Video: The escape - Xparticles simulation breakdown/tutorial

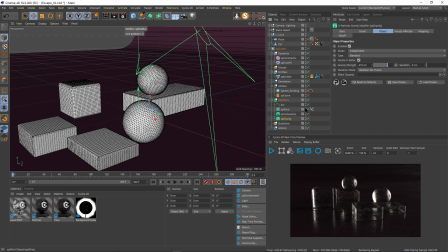[12:09]
I'm gonna hide it so that we don't see this all the time, but the wind is actually, we will see, it's gonna start a little bit after. I didn't want to push them, and you see it's already starting to push them to the side.
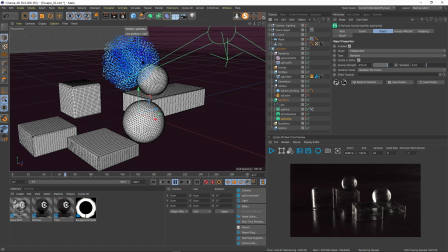[12:27]
It makes them more alive. It makes it feel like it has a way of moving on its own.
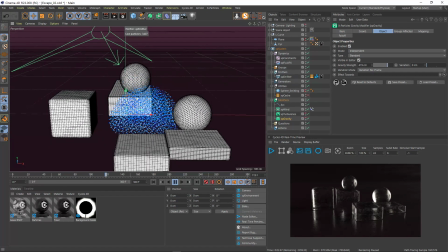[12:37]
This little blob here is going to crash on these balls, on that ball,
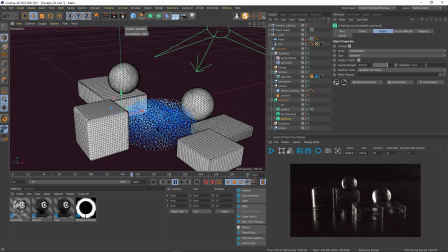[12:44]
then on this geometry, and I came back the other side, so that I push it, and it will come through this.
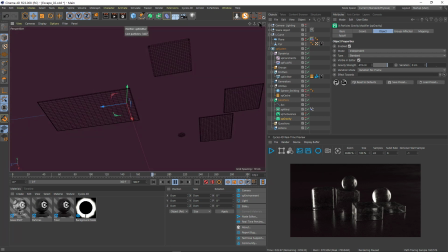[12:53]
Oh gosh, I hate this thing when it does that.
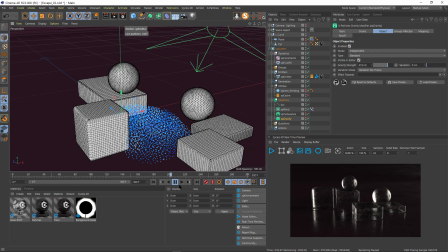[12:56]
Through this this part here, and that's really basically all what there is to it.
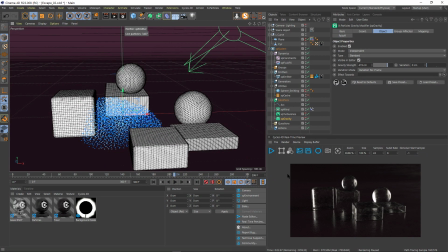[13:05]
If I was to render this now, it would not look good, because I obviously don't have enough particles. You see, they're huge.
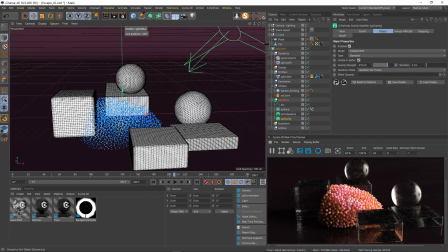[13:16]
I mean, it can be something that you're looking for, but I went much smaller, and that's so that let's get back to what we had here, which was 0.45.
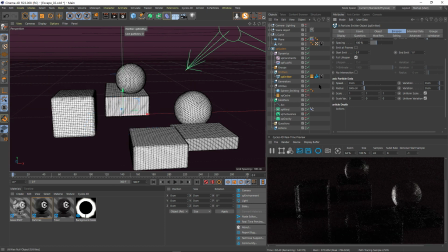[13:32]
It takes a lot more. In fact, it takes so much that I'm not gonna press play. I'm just gonna reactivate the cache, and
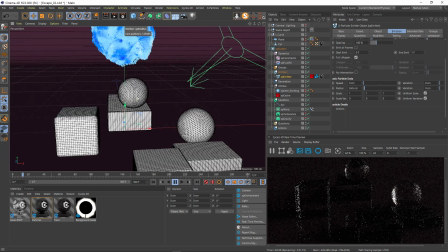[13:44]
that gives us this much more detailed, much more beautiful little ball here. And if
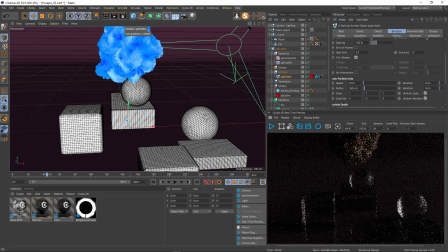[13:55]
some of you said, oh yeah, I like the lighting also, well, for the lighting there is nothing.
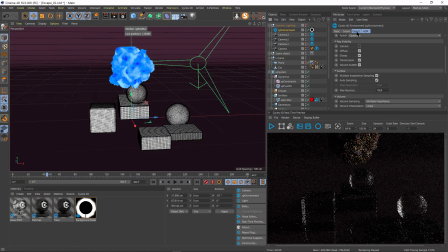[14:01]
I just have an environment, and I rotate it a little bit to the side. It's just an HDR, really basic. There is almost nothing more to it. That's all what there is.
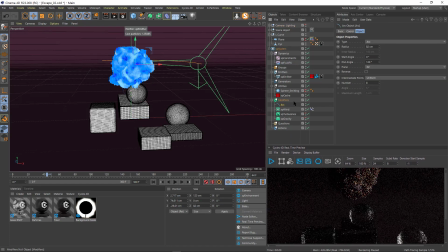[14:18]
To move my wind, I chose a full spline, but I could have just keyframed it like very easily. And that's really, in a nutshell, that's what it is. That this type of simple renders,
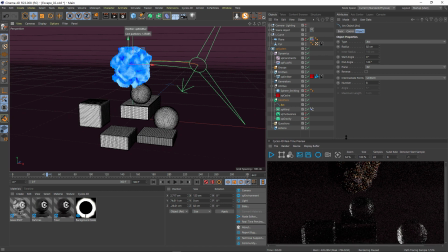[14:37]
which look good, I learned by looking at the Insidium content repository, which each time I open a scene from them, I'm like, gosh, that's so simple. And I've always tried to do like difficult things, much
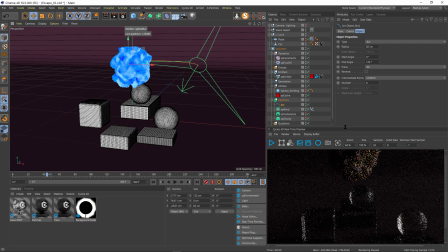[14:58]
very, very difficult with like a lot of calculations and things. And I think like sometimes it's good to just get back to the basics and not necessarily use like crazily a lot of effectors. Stay simple and experiment with few parameters.
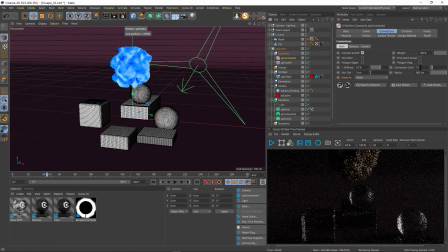[15:17]
In the constraint, I did play a lot with these settings, and in fact, I could show you that. Yeah, let's have a look.
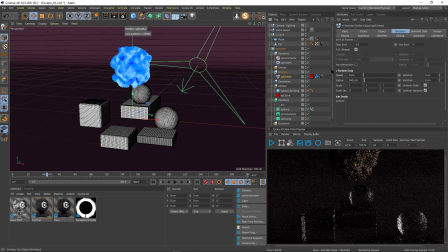[15:29]
Actually, I will come back to my emitter and go back to a big number here so that it's quick to calculate. But and I will deactivate that in the setting here. So here the fall. Do you know what? I'm gonna put that ball.
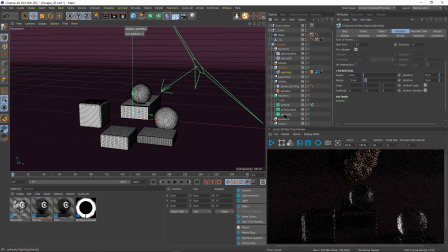[15:49]
Where is it? The sphere. I'm gonna move it down a little bit so that they are born a little bit more close to here, so that they don't take too much time to fall.